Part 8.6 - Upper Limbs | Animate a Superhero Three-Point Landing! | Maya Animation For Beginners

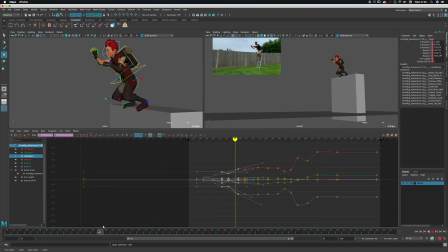(12:26)
So there we go, we've got a bit of an offset now, so that the right arm leads the left. And again, just that idea of not everything moving at the same time. I know it does in the reference,
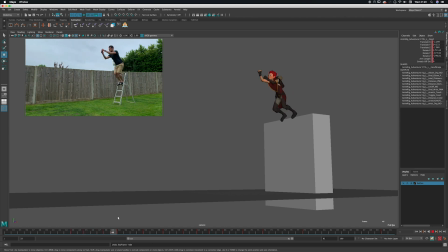(12:40)
so it would be valid to do it, but I guess in the reference you can see actually it's the other arm that's slightly leading. So I'm just pushing that idea of one arm leading another arm, just to exaggerate that, and it will just give it more interest and more appeal.
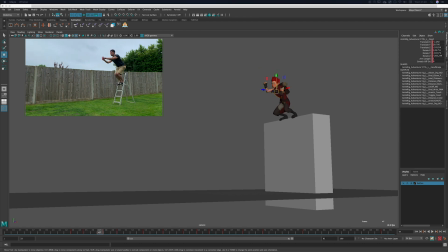(13:03)
So let's do a similar thing to this arm. So we've got some of that broken wrist through here.
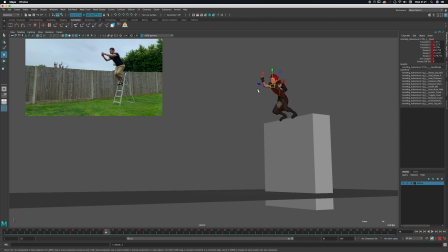(13:22)
And I think we want it to just launch up a bit sooner. So we've started later, but then it's going to catch up and give us
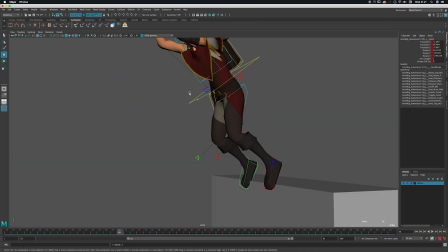(13:39)
that feeling. Oh, what's going on there? Let's have a look. Feels a bit broken, doesn't it?
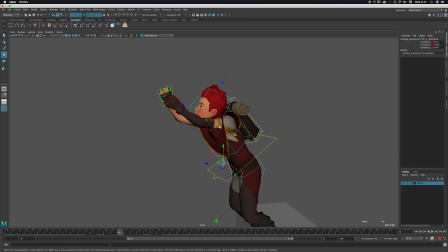(13:50)
Let's just play with the elbow slightly. Just check what the shoulder is doing. I'll just zero it. Ooh. Zero it, and then I'm just going to move it forward, rotate it around,
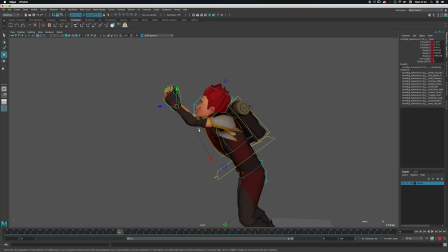(14:07)
so that the shoulder is involved in the action.
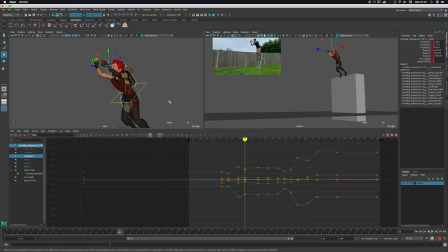And then I know I'm covering the face slightly here, but I think it's okay, because I think we want to feel those arms launch him up.
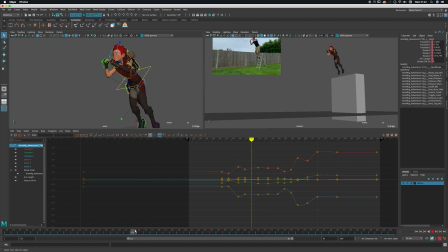(14:31)
And then as they go up, they're going to pull back into that tuck. And again, we're just going to pull it close to his chest. While I'm here, actually, let's grab this and just pull this in.
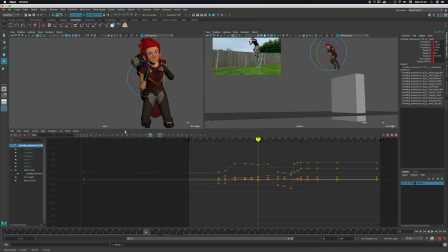And let's do that again, just to I'm just going to pull it in just so we get more of the feeling of
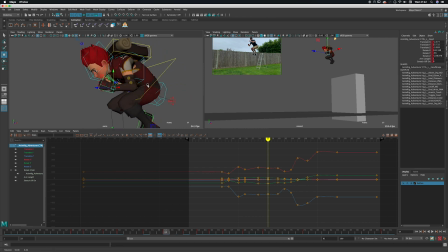(15:01)
just going with that concept of him tucking into as much of a ball shape as we can. Although, I mean, we could go further. I'm not completely squashing him up, as you might do if it was really cartoony piece of animation, but I'm doing it enough that it's exaggerated
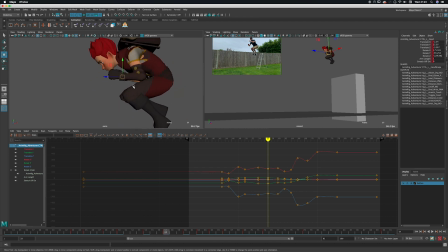(15:19)
from what the reference tells us, but not so much that he feels like he's made of rubber or jelly.
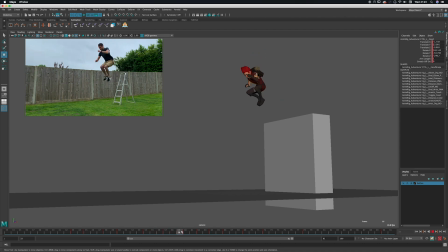(15:28)
And then the arm is going to start to fall with our body. Let's pull that down slightly.
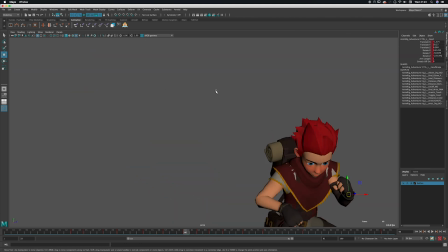(15:36)
Again, check in perspective, see where we're actually moving it.
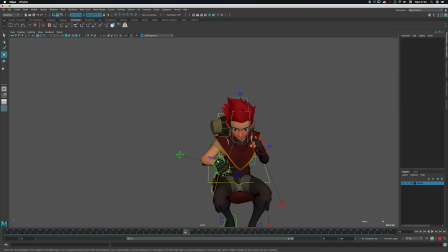(15:40)
And that's also showing me that this feels a bit broken.
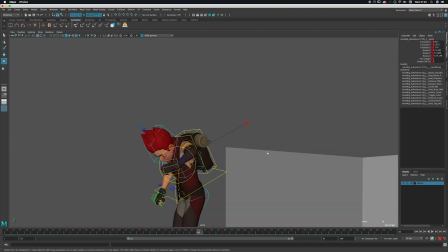(15:55)
And then I like, again, as we come down, something cool in the reference that we should definitely keep
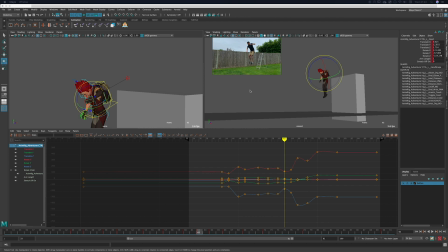(16:02)
is that this arm raises up. So let's keep that in there.
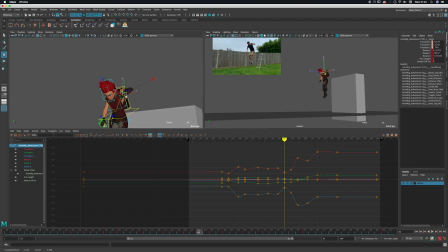(16:17)
I'm just going to try and avoid the face a little, like so. And here, just continue that action.